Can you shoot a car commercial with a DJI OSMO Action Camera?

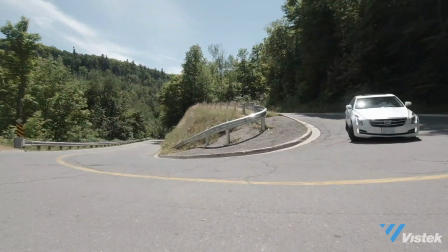(4:32)
Now these are used quite often in car spots and I found a great hairpin turn that could play the part.
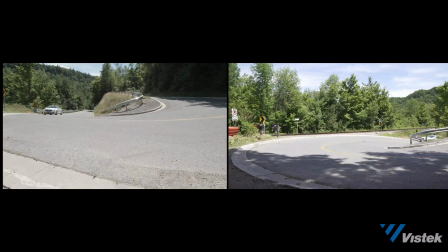(4:37)
I dolly forward to the car as it approaches and then I chase it on foot for a very short distance.
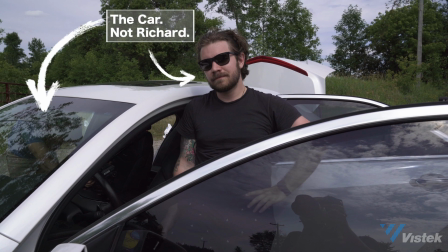(4:45)
The last thing we did was to park the car and get some detail and beauty shots. I grabbed the Cinevate slider that allowed me to get some nice dynamic dashboard shots.
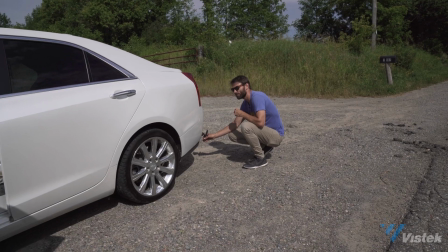(4:55)
The last thing to do was getting some engine sounds. The Osmo captures surprisingly great sound without peeking. of different ones.
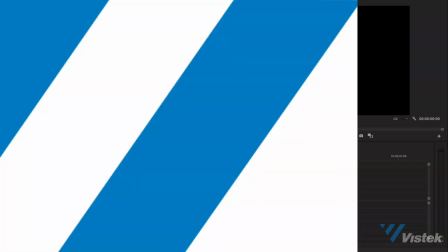(5:05)
Post-production is going to take us the rest of the way there. They say imitation is the best form of flattery.
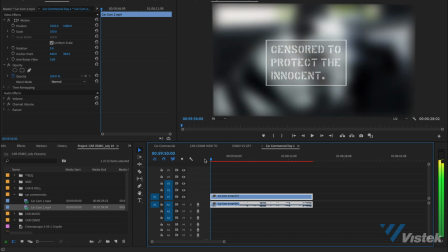(5:11)
So the first thing I did was sneakily download some car commercials. I'm not going to tell you how to do that but you can probably figure it out.
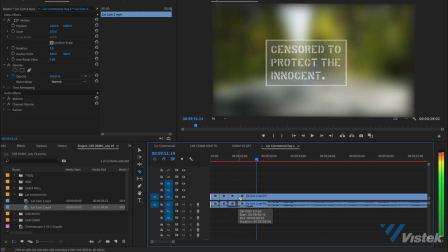(5:19)
I placed them on the timeline and made a cut where they made cuts. Then I tried to match some of the shots and fill in where I didn't have matching shots.
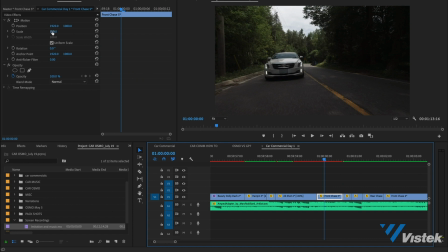(5:27)
The great thing about the Osmo action is the stability at 4k. Now this allowed me to reframe so many shots to make them far more engaging.
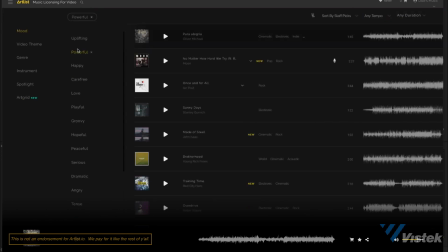(5:35)
Then I replaced the music with stock music from Artlist IO. Normally looking for good can music is the worst and most infuriating part of my job,
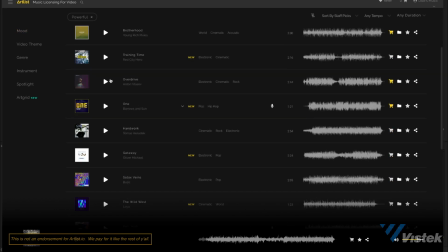(5:42)
but this kind of video I just searched powerful and I would say that 50% of my options were actually quite usable.
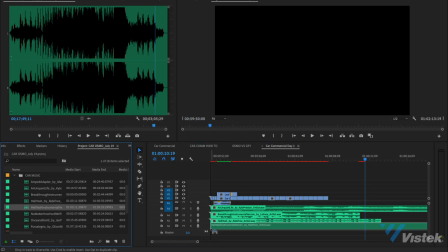(5:48)
I auditioned a bunch with the cut until I settled on just one.
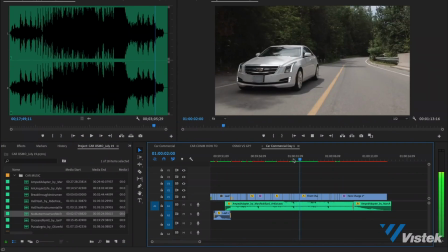(5:53)
I sweetened the edit to the music and then sent the cut to DaVinci Resolve 15 for the grade.
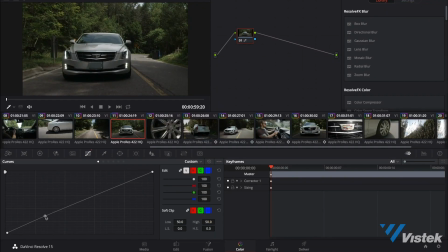(5:58)
In Resolve, I aimed to achieve a few things. First was color correction, just adjusting levels mostly. The dynamic range was decent and allowed me to adjust without too much noise and then I made a quick stylized grade to taste.
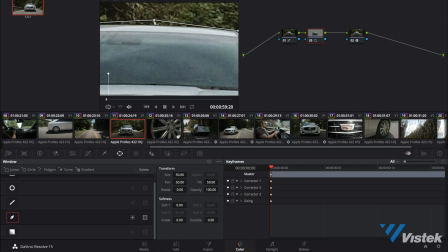(6:10)
Second was tracking the car with power windows to bring the attention to the car in each shot.
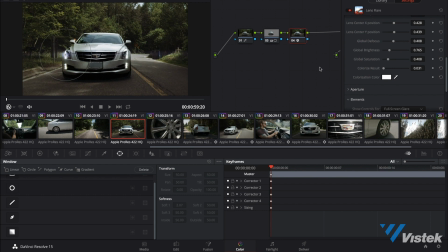(6:15)
Even though we shot this with a spherical lens, I still added some anamorphic style light flares just because I think it looks kinda cool.
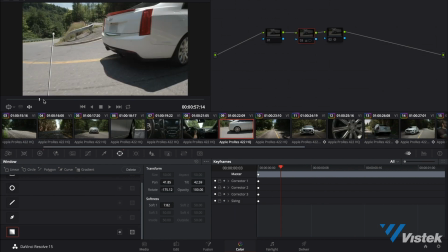(6:22)
I toned them down quite a bit as I didn't want them to be too obvious. I also vignetted some areas in the scene that were too bright and took the attention away from the vehicle.
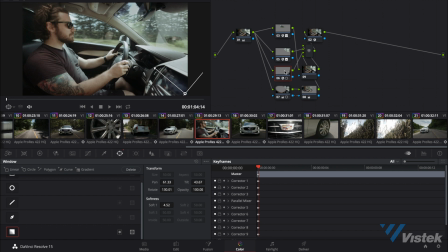(6:31)
I also power-windowed the interior driving clip and added lens blur to simulate a more shallow depth of field that you'd find with a cinema lens.
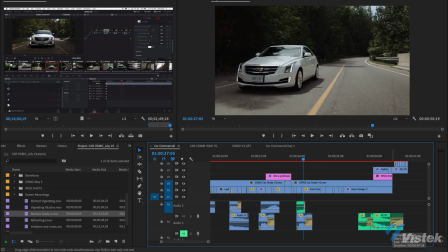(6:38)
And then I finished off by adding in all the engine sound effects, balanced audio levels and was done.
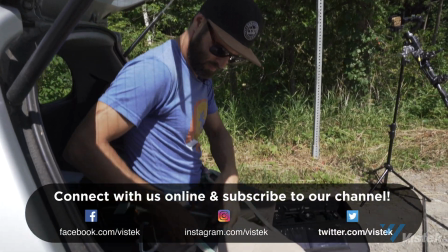(6:45)
And just before we have one last look to see how it all came together I want to say thanks for watching and please subscribe to this channel for more videos like this and find us on all the internet places.
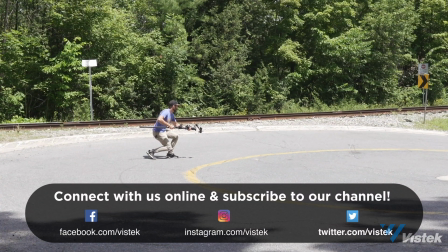(6:53)
That's it for now. Most importantly, go out there, have some fun, and happy shooting.